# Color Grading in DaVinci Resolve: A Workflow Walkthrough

I think it was dark, cold, drama, gritty, shadowy. So now when we move into the color grading portion of this, we can really start to implement some of those into our image.
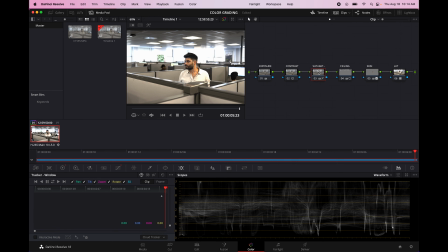So we are going to add a new node. And I will do that after the color node. Like I said, the node tree order is very important, and
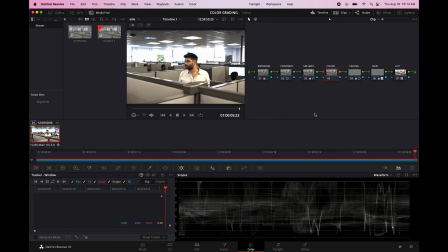it's a little bit more complicated than I can get into in a real short overview video, but there's a lot of good resources online, including Blackmagic's own videos about this. So definitely go check those out and learn more about the importance of order in your node tree.
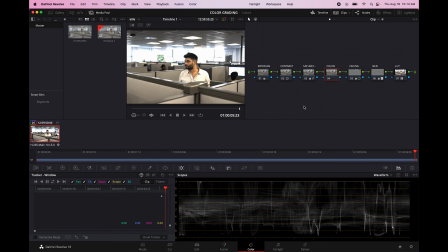So, okay, like we said, dark, cold. So I'm thinking we might want to cool the image down a little bit. We can make the temperature a little blue. We can add a little bit of green.
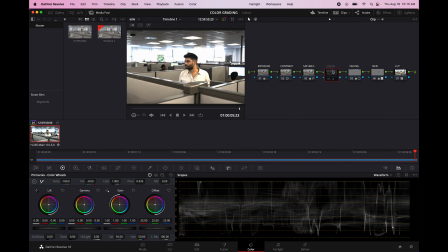You can already sort of see that it's already looking a bit more dramatic. You really don't need to do too much to it to make it look good. You don't need to go all the way full blue.
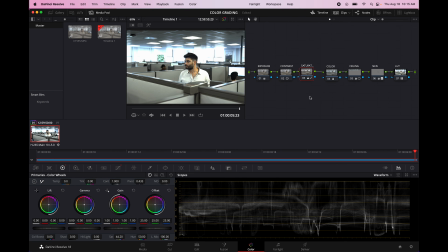Especially when we desaturated our image a little bit. Adding just a little bit of coolness to the image goes a really, really long way. So I think this is already looking pretty good.
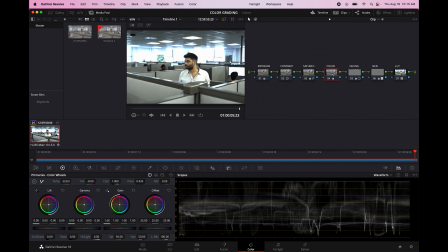And then, you can see when you start messing around with the color, his skin tone changes. And maybe we don't want that, but since we already have the skin tone mapped, we can go here and, we can reset it. We can make him a little bit warmer,
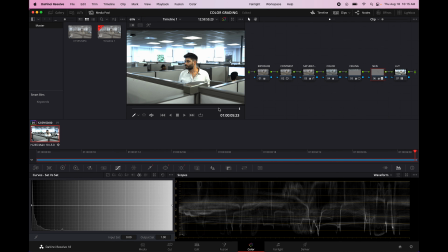just so that he stands a little bit in contrast to the environment around him. Again, that's just a subtle way you can tell the story a little bit through the grade. It doesn't have to be too obvious or crazy, but it's just a nice little subtle way to
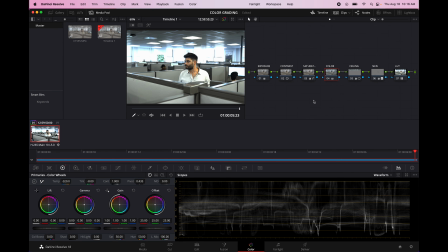push the story forward through the grading. So that looks pretty good. You could kind of play around a little bit more. You could go into here. You could, warm up the shadows a little bit. give it a little bit more
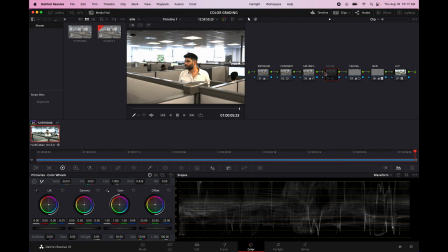coolness, and a little bit of, you know, green tint, but you really don't need to do too much. I think a lot of times people go a little bit overboard and are a little bit heavy-handed with the color part of their grade, but I think that subtlety can be really powerful, and I think that when you do just a little bit, it really does go a long way. I know that I've said that now 5 times, but it's true.
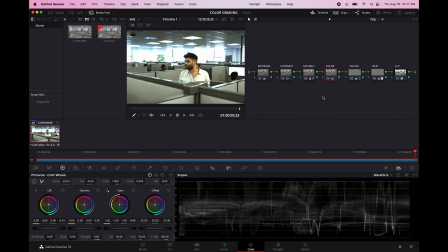This is looking pretty good, but we might come back to it later to make a few adjustments, but let's move on to the next adjustment, which will be to soften the image up a little bit. I think sometimes people think digital video is a little bit too clinical and clean and not really like cinematic. And one way to counteract that is to kind of just soften your image up just a touch. So in order to do that, we're gonna add a node.
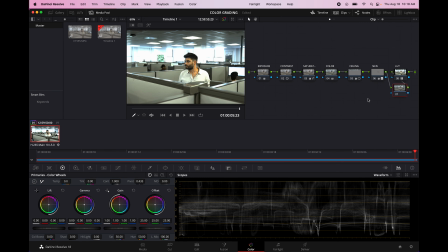We're gonna add this after the skin tone, but before the LUT. So this one's gonna be called soft.
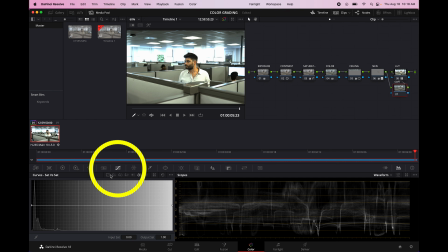So in order to soften up, we're gonna go into the curves panel, and we're gonna go in here to the custom or the main panel.
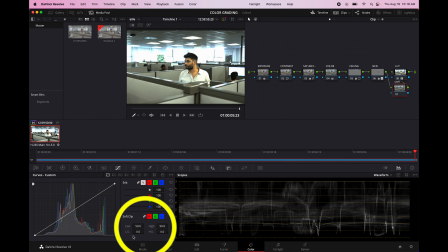And what we're gonna do is we're gonna play around with the soft clip part of the menu here, the low soft and the high soft. And when you adjust this, you can see that it's really, really subtle, but it just kind of softens up the highlights and the shadows.